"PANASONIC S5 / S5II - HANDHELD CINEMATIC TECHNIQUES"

The grade will be different, but the process is the same on every project, because there's certain things I've got in my mind about what I want to achieve. And there's a step-by-step kind of process in my brain of how we're going to get from the log image to the finished image. So we'll jump on Premiere now, and hopefully it'll be beneficial to Mr. Bachata.
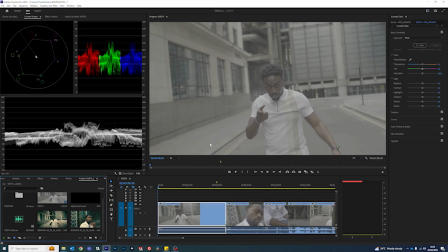Sorry, I forgot your name. You know, I've seen some real wacky ways that people color grade stuff on YouTube tutorials, and I always find it a bit bizarre, really, because I just work very simply. There's nothing super complicated about what I do. I don't even bother using DaVinci Studio, because way too much for what I need.
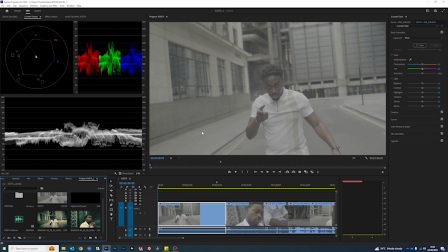I'm not color grading some kind of epic masterpiece, you know. You can get good results right in Lumetri. Anyway, waffling aside, let's jump into it. So I've got this frame here. This is log, obviously.
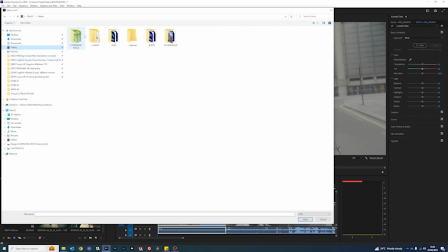We are going to browse to the LUTs, and we're going to stick the standard Panasonic LUT on the footage.
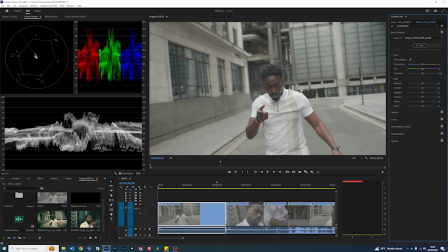You can see the exposure's decent. It's just nicely in the middle there. And I'm generally going to be grading the image down, i.e. I'm going to be bringing the waveform lower down and darkening it. Yeah, making it more moody. So let's start doing that. First thing I'm going to do is I am going to put a film stock on it, because that's just going to help straight away with contrast levels.
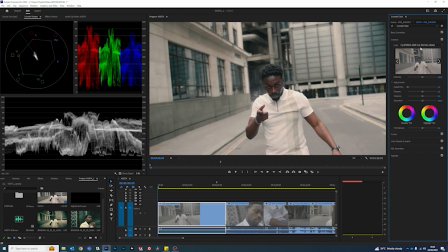That is a Fuji 3510, and that's just instantly giving the image more punch. I'm going to leave it at 100% as well. And then I'm just going to go into basic correction. I'm going to add more contrast, and then I'm going to bring the black point down.
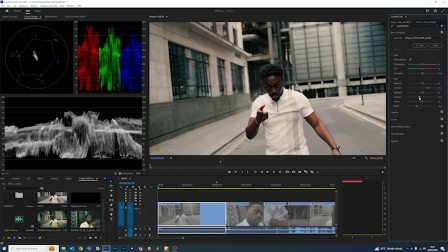And then I'm gonna bring the shadows down to, looks okay to me. Then the next thing I'm gonna do is I'm gonna sharpen the image. Usually 30 is a good point for me to go with. And then I'm just gonna add a touch of faded film just to bring some information back into those shadows.
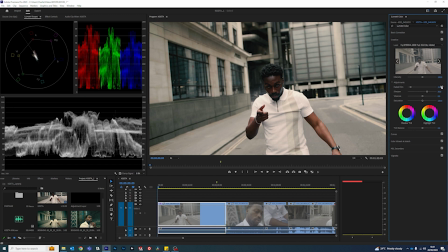Whether this is technically correct according to a proper color grading studio, I guarantee it's not, but I don't care. I'm just gonna do what I do, and if it looks good, it looks good. I mean, a lot of the times I would be using curves in here to pick out certain colors, but in this particular image,
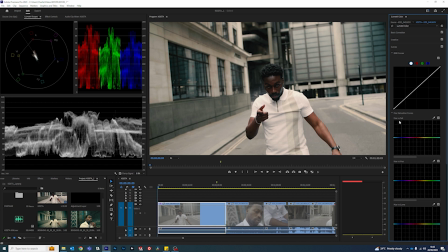there is really no messing around with different hues and stuff that I want to do with this image. Like, I'm a big fan of the hue saturation curve, and I'm a big fan of the hue versus hue curve if you need to change the color of something. On this particular image, I'm going for quite a, what's the word,
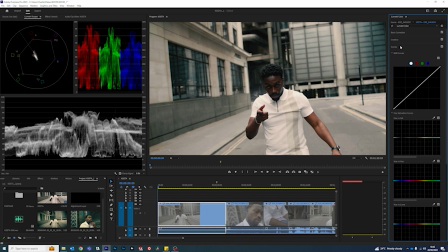analogous, where all the colors are very similar, basically, and which is going to be on the greeny side of things. So I'm not really going to use that. Point to take away from this is I don't use tools that I don't need to use. I don't be faffing around adding loads of tools in there just for the sake of it, because they're there, because that's kind of pointless.
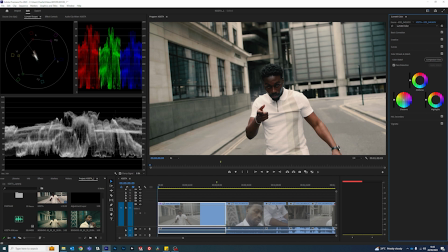So I'm going to be dragging this shadows into the sort of greeny bluey area. I'm going to be doing a similar thing with the highlights, because like I say, we're going for analogous type image.
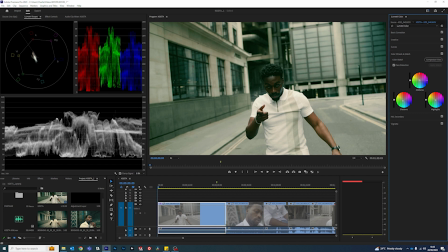And then because the skin tones have gone off towards green as well, I'm going to combat that by pushing them over towards yellow. And I think that gets us somewhere close to this is a finished still down here from the finished video.
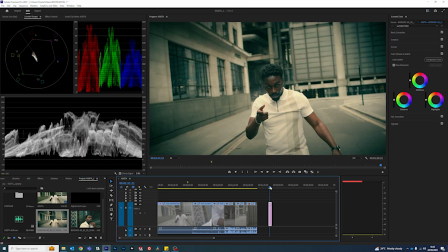So let's have a look at that. So that was the finished project that you've seen that I showed at the very beginning of this video. I shot this video ages ago, so I can't even remember what I did, but that looks very similar there.
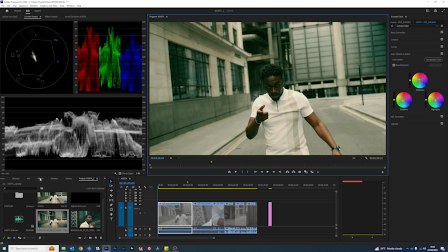The only thing I do notice is there's definitely a vignette on that. So I would go to here, I create a new item, create a new adjustment layer.
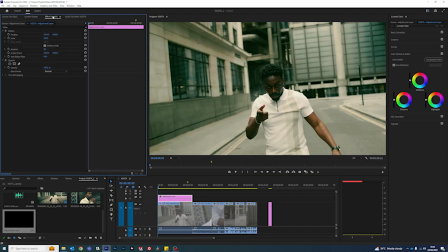I would drop that above. On that adjustment layer, I'd then go to effect controls and add a mask. Then feather that mask off nice and big. We'll change the size of the mask in a minute. Invert the mask and then just start bringing it down using the shadow control like so.
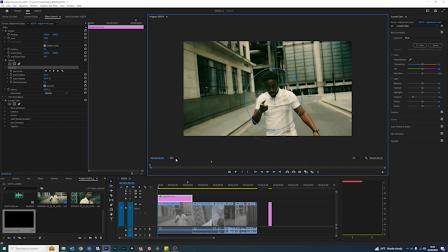Let me just tweak this a bit more. Good idea is to jump out to 25% so you can bring it outside the window if you need to. Yeah, it's there or thereabouts, you know. If I was doing this for real, I might tinker around with it more and more till I get it exactly how I want it, but you get the idea, you know. This is not rocket science stuff that I'm doing to my images here. This is really basic stuff.
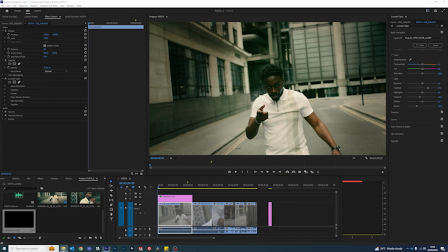One of the things I always do is add film stock. I've got a couple of film stocks here in my library of stuff.
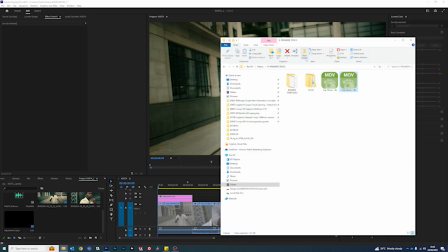Let's use a 16mm stock so it's even dirtier. So I put that on top of there, change that to overlay.
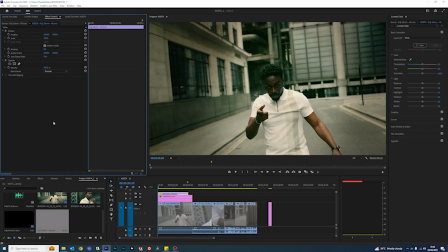Yeah, that's more grimy, I like that.